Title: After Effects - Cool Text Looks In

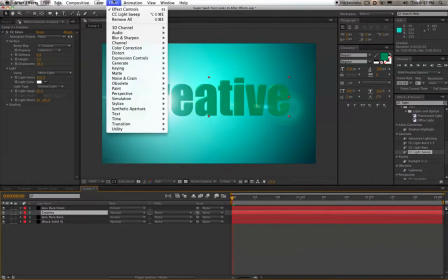Now when I go to generate
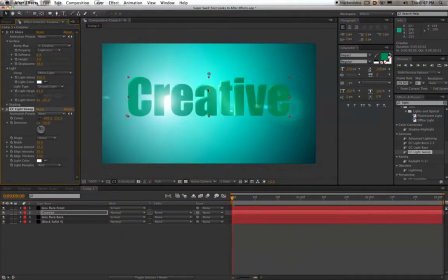CC light sweep, it'll apply it to the text right on top there. And you can see what it does.
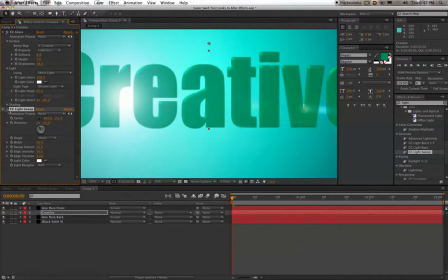Let me turn it off and on. It just adds another layer of light to the text. So it looks like there's light being cast on the text here. And we can play around with, the width of this. Maybe we want it, really skinny,
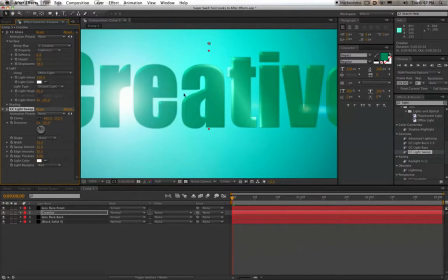or we want it to affect kind of more of the text. I want this to be a little bit wider because we're going to place this right over our lens flare here to help sell the effect that the light is, reacting and interacting with our text. So just play around with the settings. You have intensity setting, and you can see where it applies the intensity is to the edge of the text.
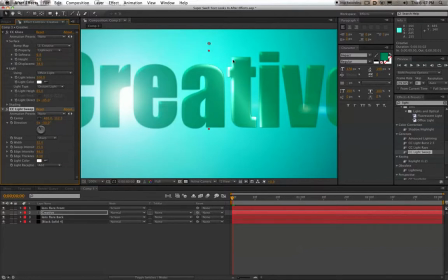And because we added the CC glass, it looks like our text has depth. And this just helps sell that a little bit more. So I don't want to go crazy with it, but definitely want it to be there. So just, play with the settings to your liking. This little dot here, just like our gradient, affects where this is placed on our text.
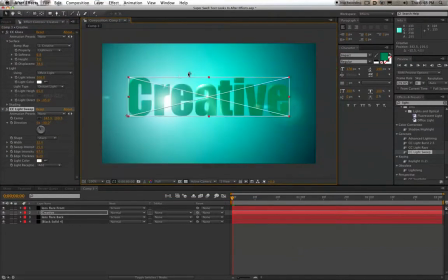So I'm just going to move this right over to where our lens flare is, kind of on the
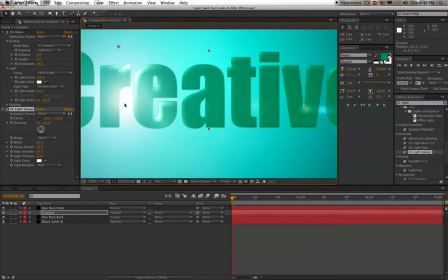R and the E. And you can see the difference here, if I zoom in there,
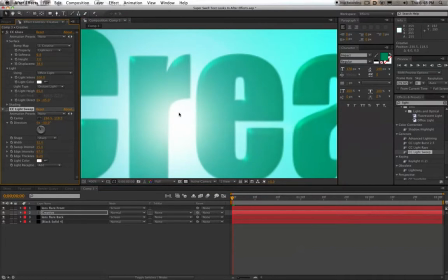without the light sweep. It's still kind of selling the effect, but when we add the light sweep, it really helps sell it.
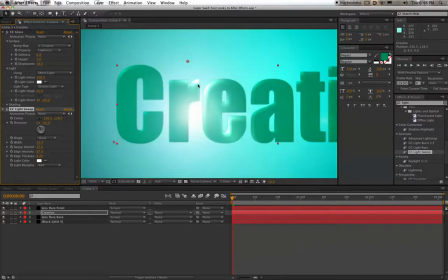And actually what I'm going to do, because you can see the light source, it looks like it's hitting up here higher, so I'm just going to grab our lens flare and move it up a little bit so it looks like maybe it's coming from up here and hitting the text, just to sell that a little bit more. There we go.
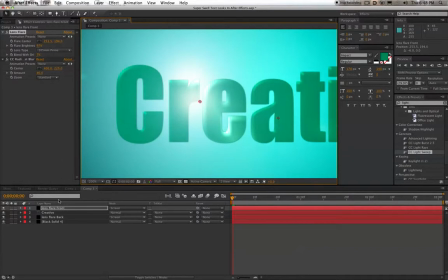So now you can see that there's a lot of light hitting here, so I'm actually going to bring down this lens flare that's on the front, in front of our text, because it's a little bit bright. So we'll bring that there to where it, to wherever it looks good, something like that maybe.
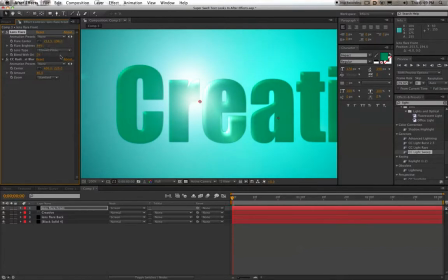And you could even change the front lens flare if you wanted to something else.
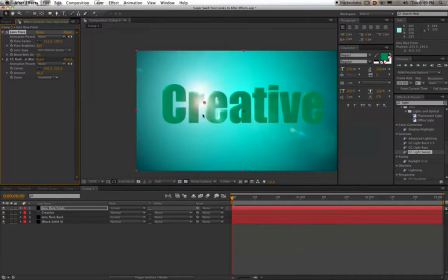But actually that one's kind of cool because it's casting more of this kind of flare. But I'm going to leave it at 105 prime.
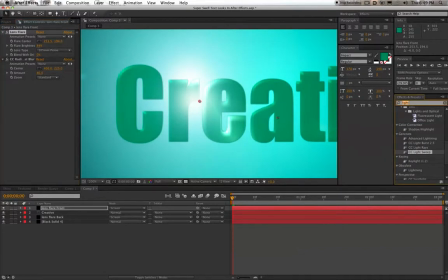We could also change the color of the lens flare if we wanted to by going into, it's just called tint, and that is found in color correction.
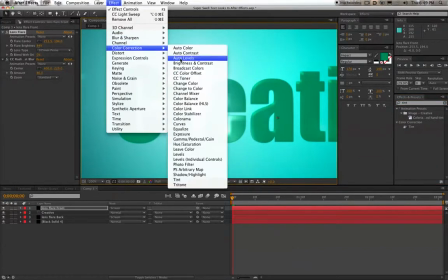So you go to effect, color correction, down to tint.
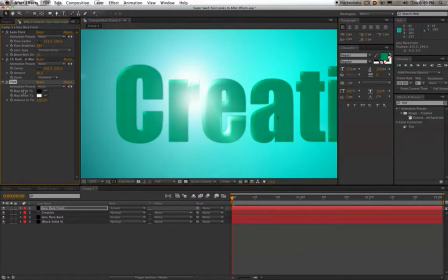And what that's going to do is it's first going to make it black and white, but what that'll allow you to do, actually let's not use tint.
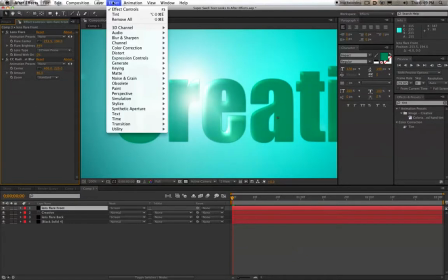There's a better one. And it's called, let's see, what's it under? It's under color correction, tritone.
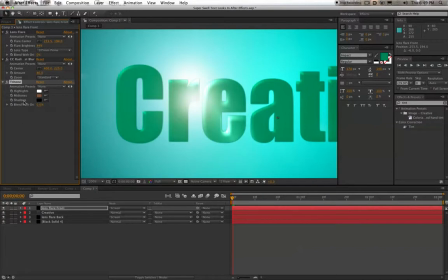Tritone is perfect for lens flares, because what it allows you to do is change the color of just your shadows, just your midtones, and just your highlights. So the lens flare, if we change the highlight color, it'll really, let's just highlight, let's just solo our lens flare.
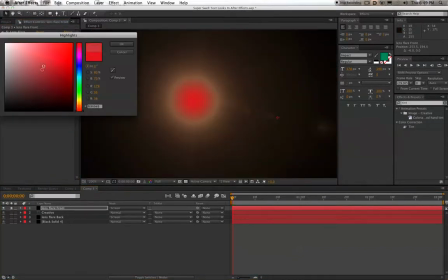So everything white in this lens flare, it's going to change to whatever color we choose for the highlights. So I want this to be maybe a light blue, but pretty white.
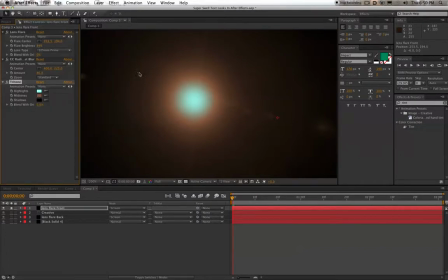And then we can go into our midtones, which is all of this color around the lens flare,
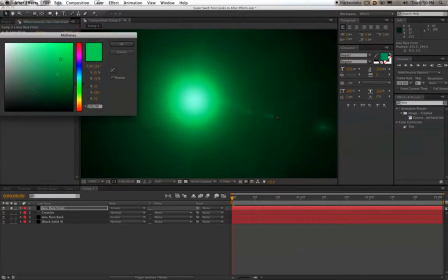and maybe we'll make that a little bit more, I don't know, we can make that totally green, or I want it to be fairly subtle, so maybe something like that.
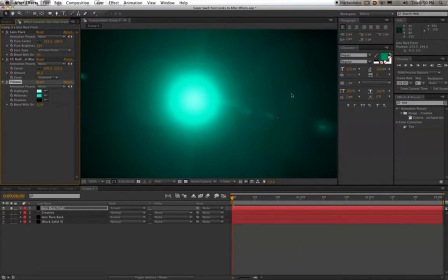And then the blacks will affect obviously everything black in this layer, but we're going to leave that alone.
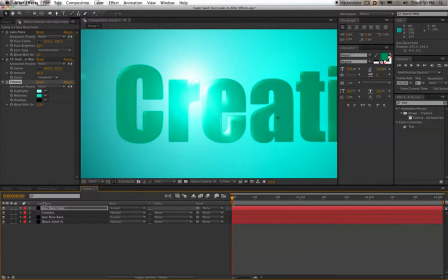And so let's see how that looks. Pretty cool. It's subtle because everything's blue already, but anyway, it's kind of cool to play around with.
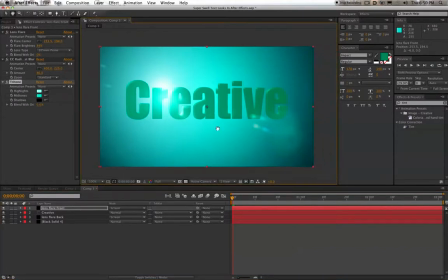So that's starting to look pretty good. We're getting there. Let's go over to our original and see what else we could do.
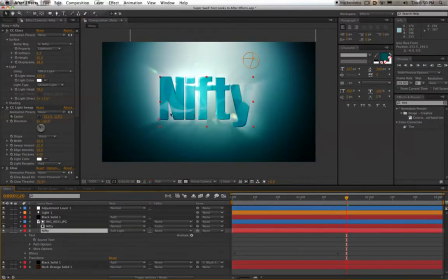So if you look at our original, it looks like, we have basically the same effect.
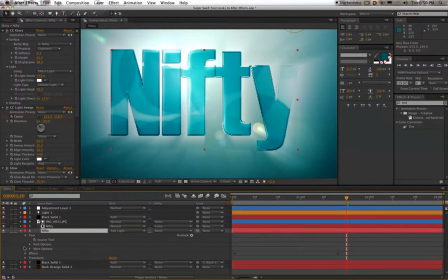We have the light, the lens flare back behind there, and I can show you in this original composition.
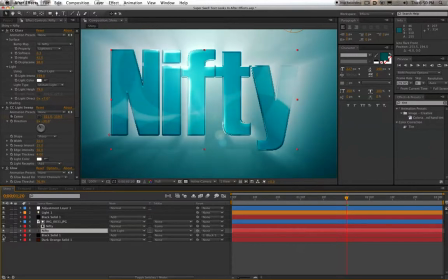We have the lens flare back behind, which is adding that, and then we have the lens flare in front.
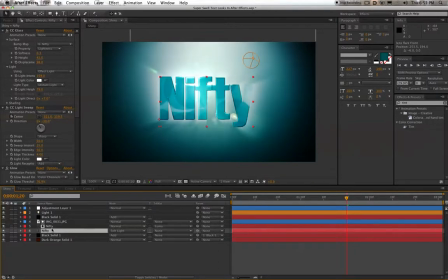Very subtle, not doing too much. And then we have, if I click on the text, we have our light sweep there. Very subtle. Oh, you know what?